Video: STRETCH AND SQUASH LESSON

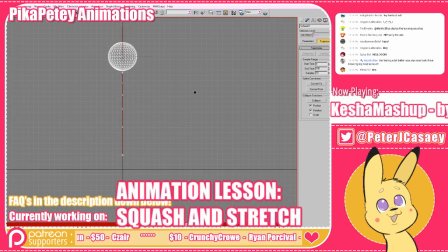(20:41)
We got a nice ball. All right, but right now it looks like it's really it's really solid. All right, it's not really like, it doesn't feel cartoony. It doesn't have any squash and stretch on it right now.
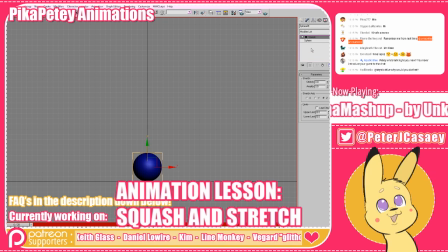(20:57)
So what we can do is we can add that. All right, so at the very bottom, we can have I'm going to add a new modifier to make it easier for me, so I don't have to remove the ball, like move the ball everywhere. Right. So I'm just going to add another
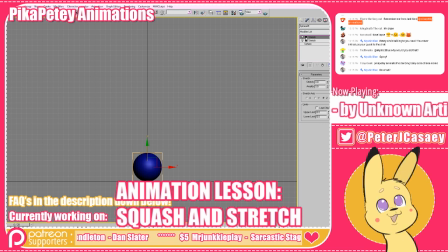(21:17)
stretch modifier, and I have to move the center point down here.
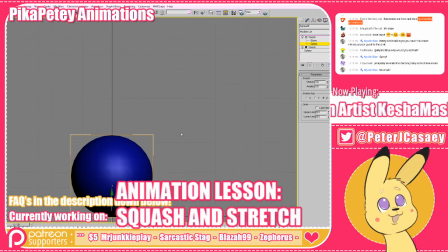(21:24)
This is something that you have to do in 3D that you don't have to do in 2D. Okay, here we go.
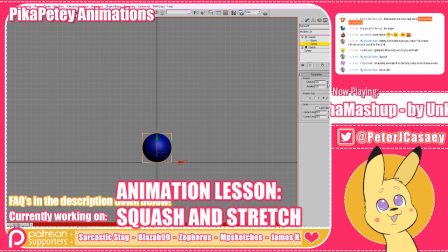(21:28)
So basically when the ball's on the ground, I'm going to make it squash. Whoops. Hey, buddy, I don't want you to do that right now. Okay, squash. All right. And then when it's up in the air, I don't need the squash anymore, so this squash modifier is now 0, all right?
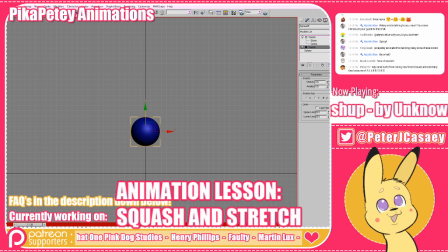(21:46)
But we need it, since it's moving fast, we need it to stretch. So that's what I'm going to do. I'm going to have it stretch up here, all right? So boing, and then when it gets up to the top, that's when it actually slows down, so we can have it 0, all right?
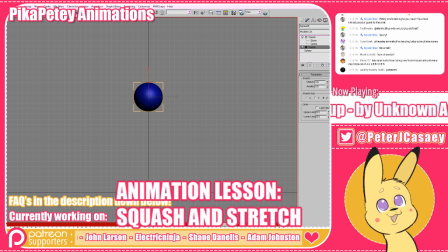(22:03)
So boing, and then as it's going down again, at frame 19, we can have it stretch, because it's going to be bouncing, so it's going to be falling pretty fast as it goes down. At the very bottom, we don't need it stretching anymore. We actually need it squashing again.
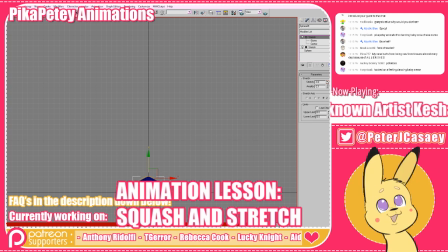(22:22)
So let's go squash that thing. And so now we have boing, boing. Ooh, hey. Hey, buddy. I thought you were at 0. What do you, oh. I have to add a 0 keyframe for the squash.
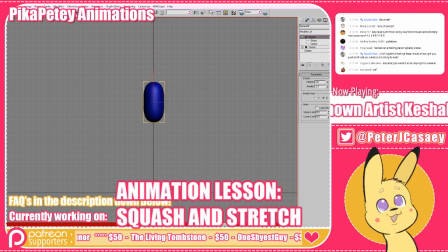(22:39)
There we go. So we have boing, boing. Hey. So that's what we got going on.
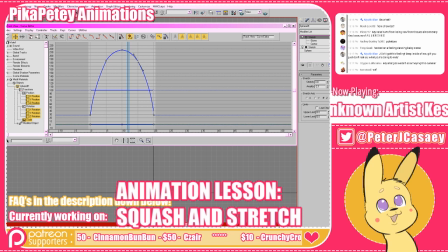(22:54)
So what you can do and make it a little bit better, I'm going to actually take the squash,
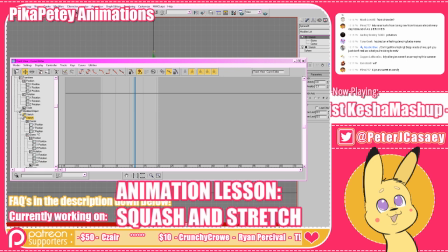(22:59)
the stretch that we have going on when it goes up, and I'm going to make it fall off faster. So here's our curve for our stretch when it's going around. Hey.
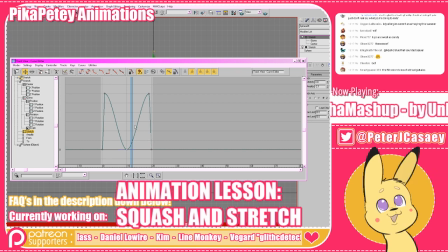I never even considered to look at 3D, like the squash and stretch.
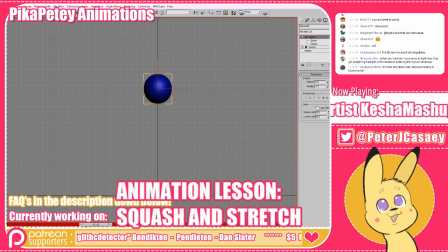(23:29)
That's a damn good Boing, idea. boing, boing. So now it's a little bit better. Boing, boing, boing.
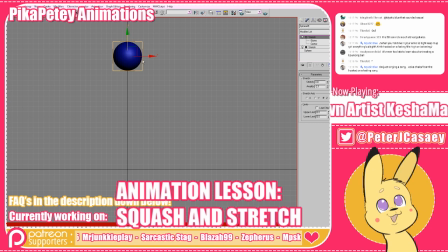(23:41)
So what I always like to do, up here is that as it's slowing down right up here, all right, you want to think about the back end of the ball is gonna want to continue on
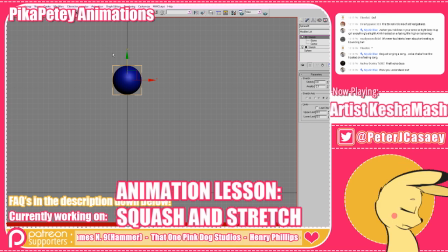(23:59)
moving upwards while the top of the ball already is like done reaching its top point, and so it's just ever so slightly. It's gonna squash up at the top.
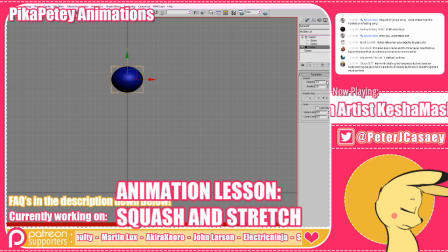(24:14)
So what you can do is that you can add a little extra squash up here as the ball comes up. Oops, hang on, I did that wrong. I did the wrong steps. I didn't have my key filters on. Modifiers, okay.
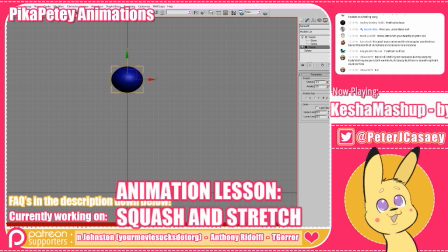(24:34)
Ever so slightly at the top, you can squash the ball just a little bit slightly, and it adds just a little bit more life to it if it's not that sudden. So, wing, wing. Oh, wait, hang on.